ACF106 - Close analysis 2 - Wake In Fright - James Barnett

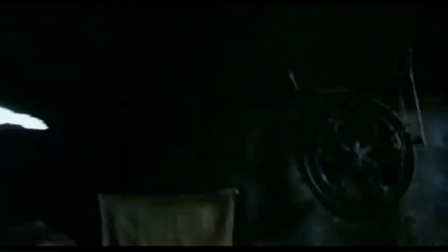Shot 15 is an interior mid shot to medium close up as they continue to wrestle.
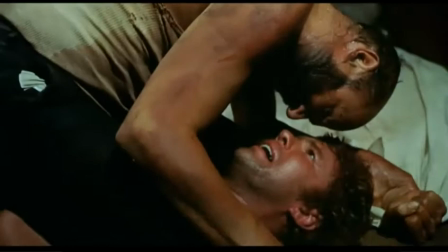Light continues to swing, but becomes less frequent and frenzied as Doc sits on John's chest and they share a look at each other.
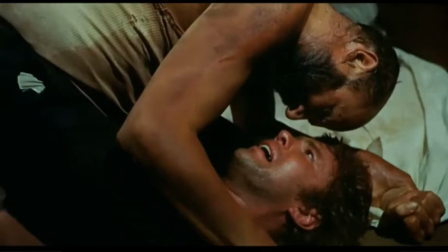This frame could be translated two ways. The first being that in their drunken stupor, they are both consensual of the sexual encounter that is implied at the start of the next sequence. The second is that this look on John's face tells us he is not a consenting party to what is to come.
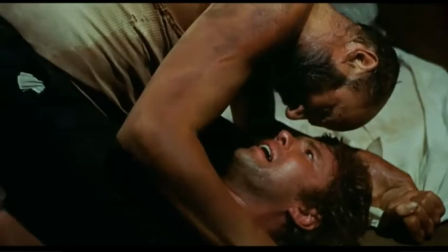This encounter is what takes John to rock bottom, and he indeed regrets it. The editing matches the movement of the swinging light to keep up with continuity.
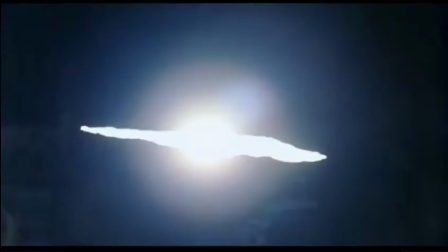Shot 16 matches shot 10, 12, and 14. Up until shot 9, the camera is on a tripod.
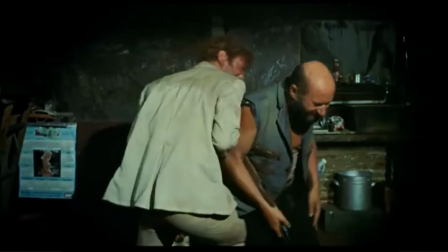The shots stay wide and slowly get closer into the two men. This editing choice manages to build the chaos perfectly in this short 2-minute sequence.
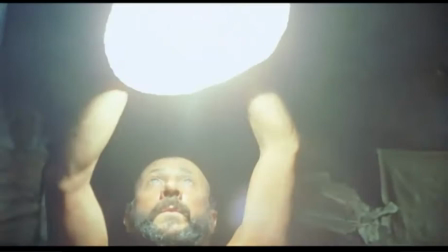When we get to shot 9, the camera is handheld, giving the shots more of a frantic feel, and it stays in tight with the action on the characters.
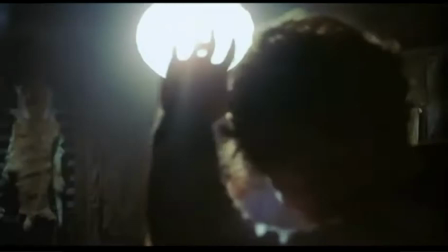Kerchief does this to change the rhythm of the sequence, indicating a drastic change of action.
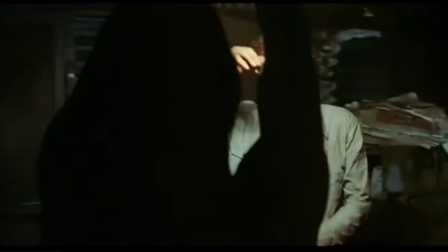After we are given the Doc hunting John callback metaphor, the camera shots are edited to go between the men wrestling and the light swinging.
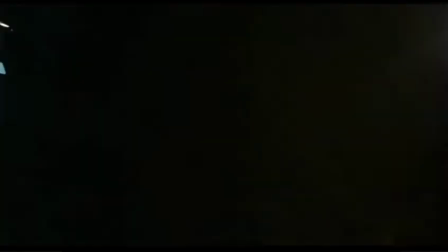This adds more to the disturbing anticipation of this part of the sequence, and forms the beat moments for the remainder of the sequence.
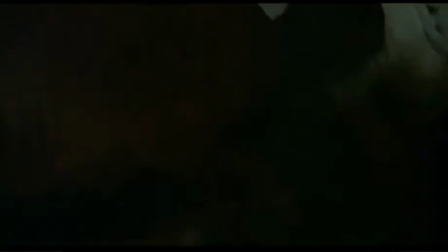The scene finally ending on the light swinging into the camera, blinding the viewers, while also functioning as an appropriate transition into the next sequence.
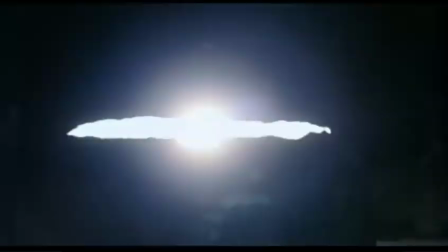Kerchief has masterfully used the light in this sequence to display the evil and darkness that is enveloping John in his journey.
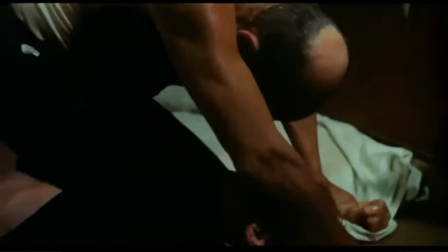The swinging light particularly brings out the claustrophobia and sexual tension in the remainder of the sequence.
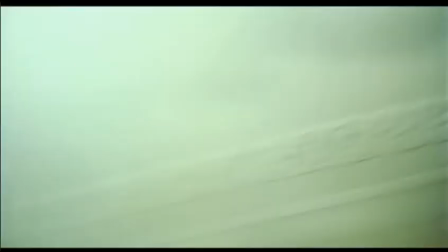This is not the first time in the film he uses this device, and has it earlier on in the house drinking scene.
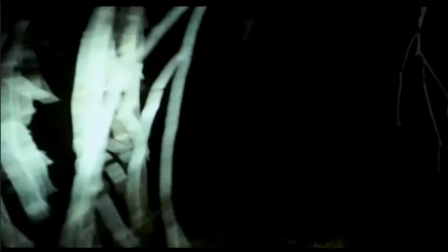He uses it to display the chaos that is brought on by the binge drinking. At first glance, this sequence looks like a poorly lit one, but as you analyse each part of its cinematography,
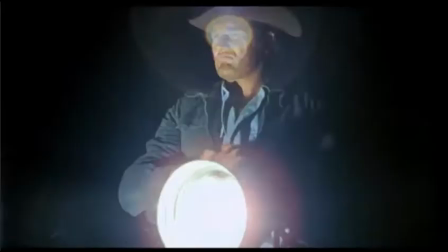you can see how deliberate everything is, even if the characters are out of control. The lighting style in this sequence matches the style of the rest of the film's night scenes.
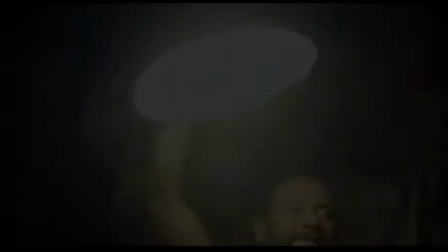Kerchief opts to use minimal fill light to keep these scenes looking as naturally gloomy as possible.
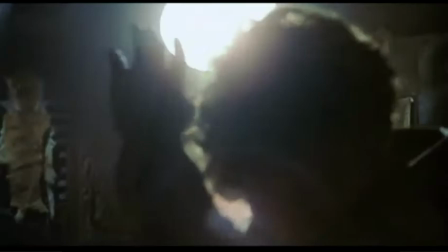This is completely achieved by using little to no backlight to ensure that shadows remain elongated.
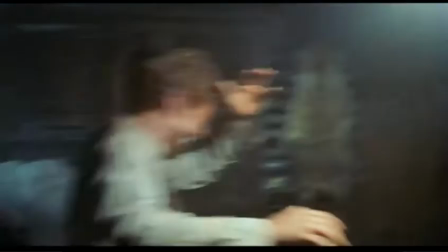Lastly, I want to talk a little bit about the sound in this sequence, or lack thereof in this instance.
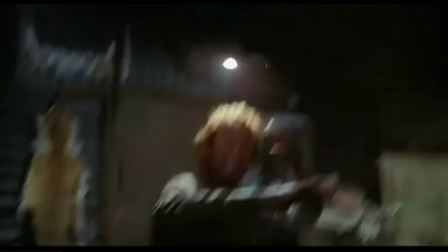Apart from the car and the gun, the only sound that is used here is what the two actors make themselves.
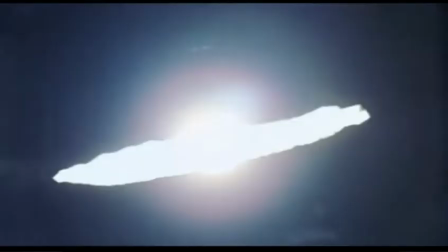I think the lack of music or other sounds is deliberate. This is to really bring home the point of destruction and lack of moral direction.
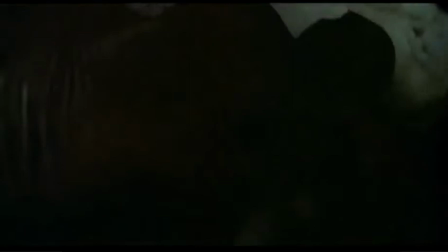What we have to remember is this film is essentially a man's descent into a hellish waking nightmare, where he slowly loses grip on his morality and sanity.
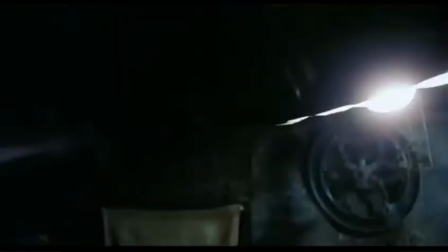His slide into amoral behavior and sexual indulgences rapidly pulls him away from the person he wants to be, or believes himself to be.
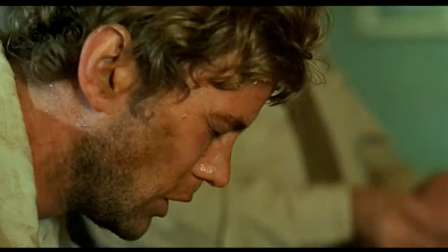This is a classic film that has masterfully displayed this.
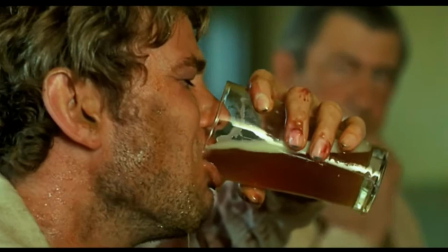Waking Fright was filmed on 35mm and has an aspect ratio of 1.85:1, which is one of the current standards for widescreen cinema.
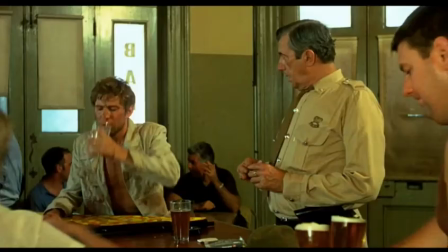Even if the Australian box office showed that the locals weren't too impressed with the film, it certainly does paint a polarizing and exaggerated snapshot of behaviors that happen to this day.
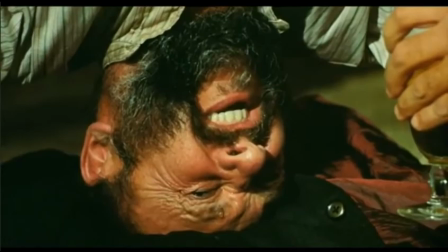If you haven't learned anything from this video, please take this one point away. Never refuse a beer in Australia.
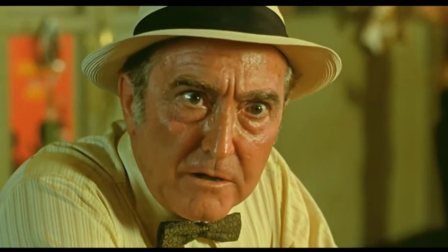What's that gonna do with that man? I said I'd buy you a drink.
You don't have to buy me one. This has been James Barnett, and thanks for watching. Now drink it down.